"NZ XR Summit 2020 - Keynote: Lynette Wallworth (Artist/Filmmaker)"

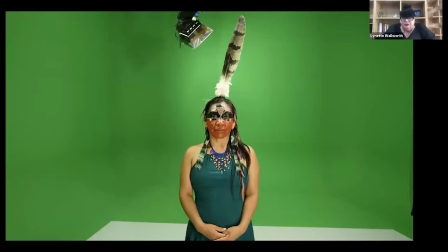25:21 I didn't want the work to be one that just rested, like travelled viewers to the Yawanawa forest and created a disconnect from our reality only back into the Yawanawa forest. So we worked with Skada and did a volumetric capture of Hushahu,
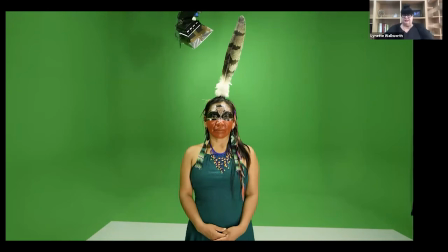25:41 which meant that we could use this AR component of Hushahu at the end of the work so she could travel back into our reality with us. So this imagery of Hushahu where you see here,
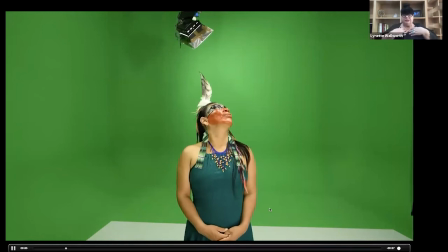25:55 where she's doing the same sort of breathing that the Yawa Nawa do as a cleansing motif, travels back to you, with you at the end of your vision. experience of the Awavana work and this volumetric capture of Hushahu lands in your reality at the
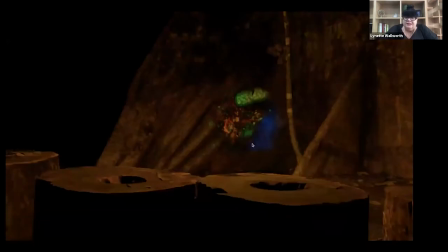26:14 end of the experience. This is to give you a sense of how we incorporated some of those
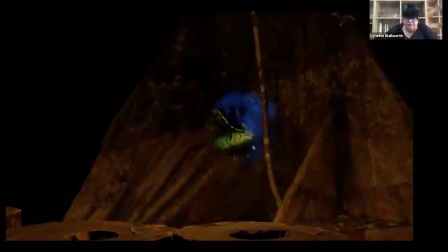26:21 content from I
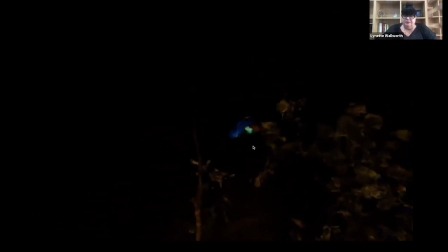26:27 saw what my father and Tata had been seeing.
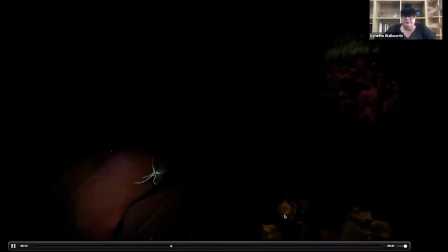26:32 I'm just going to scoot along. that everything some of the capture that he had gotten of the creatures
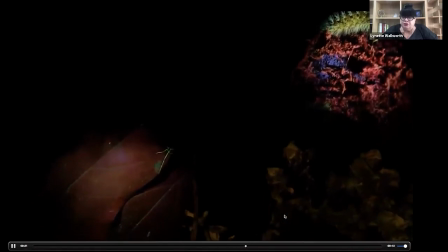26:40 but also you'll see us move into the lidar and
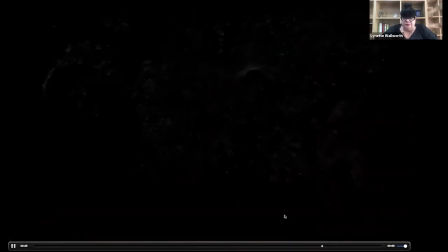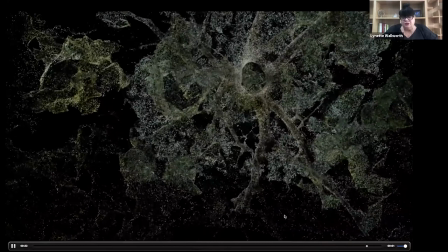26:55 into this kind of vision state we also use photogrammetry if it so
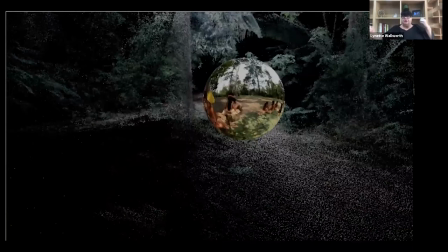27:00 we had a kind of various components that we needed to be able to pull together seamlessly and moving between these elements this beautiful vision state and um the live action was sometimes challenging i'm going to show you this transition because
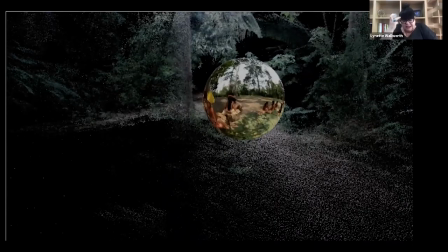27:16 it gives you an idea of the sorts of things we had to imagine and then be able to bring about so how do you move from one very particular technology into another technology you have to think very creatively about um transitions
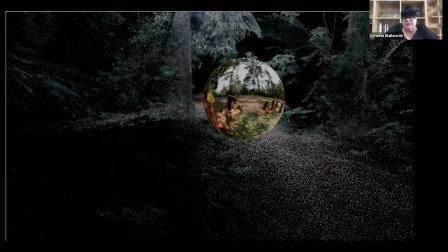27:30 in order that you get sort of a seamlessness around that doesn't disturb the viewer's experience oh so well let me see if that's not going to play but you can see here I'm in the lidar state and what you can see approaching
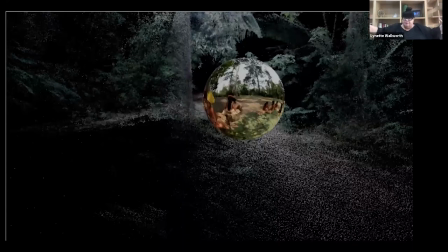27:45 is a video ball and that video sphere comes towards you and then encases you so we have to use very creative transitions in order to be able to move the viewer in and out of these different um uses of
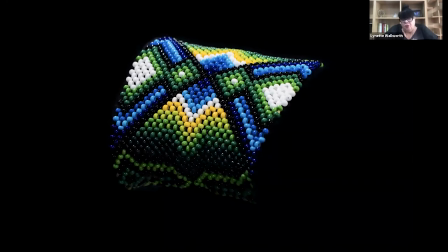28:01 technology i wanted people also to retain a connection to the yawanawa forest once they ended this experience and so we worked on an ar uh bracelet the women made these bracelets which incorporated the butterfly motif
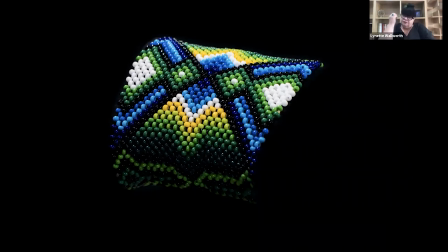28:19 um that as i said is it kind of was was one of our um like constant
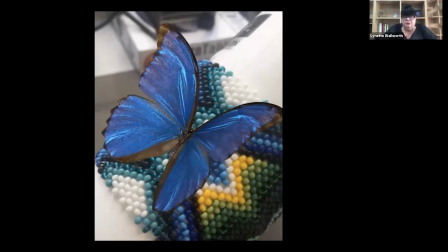28:25 references and um we worked with blipper in um the us to
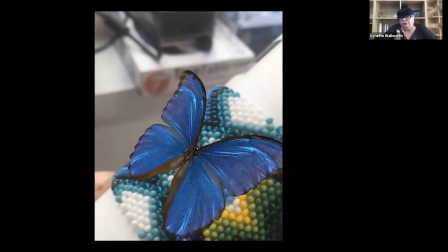28:32 create this ar view where when you look through your phone at the bracelet the butterfly appeared
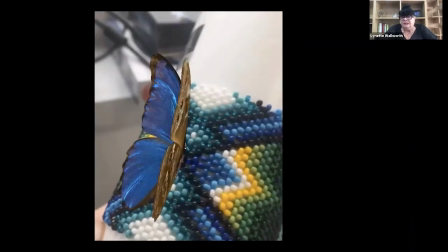28:38 on um on the bracelet we connected the butterfly
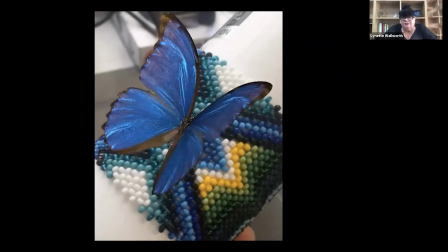28:44 to content um that was observing deforestation and forest fires in the Amazon and the butterfly,
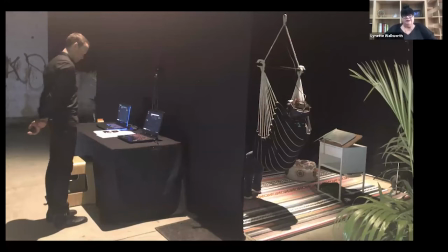28:52 the quality of her wings changed according to increase of forest fires and deforestation. This is a kind of setup for a webinar as you can see in an installation environment and you'll see there the book that I talked about,
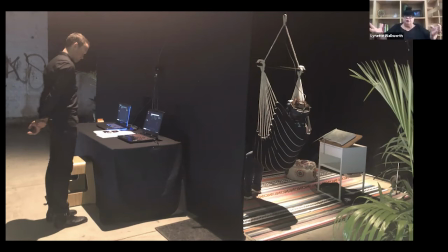29:11 which is the kind of portal that brought you from AR into live action and through to the other scenes of the work. And we made it as much as possible feel comparable to a Yawanawa hut experience.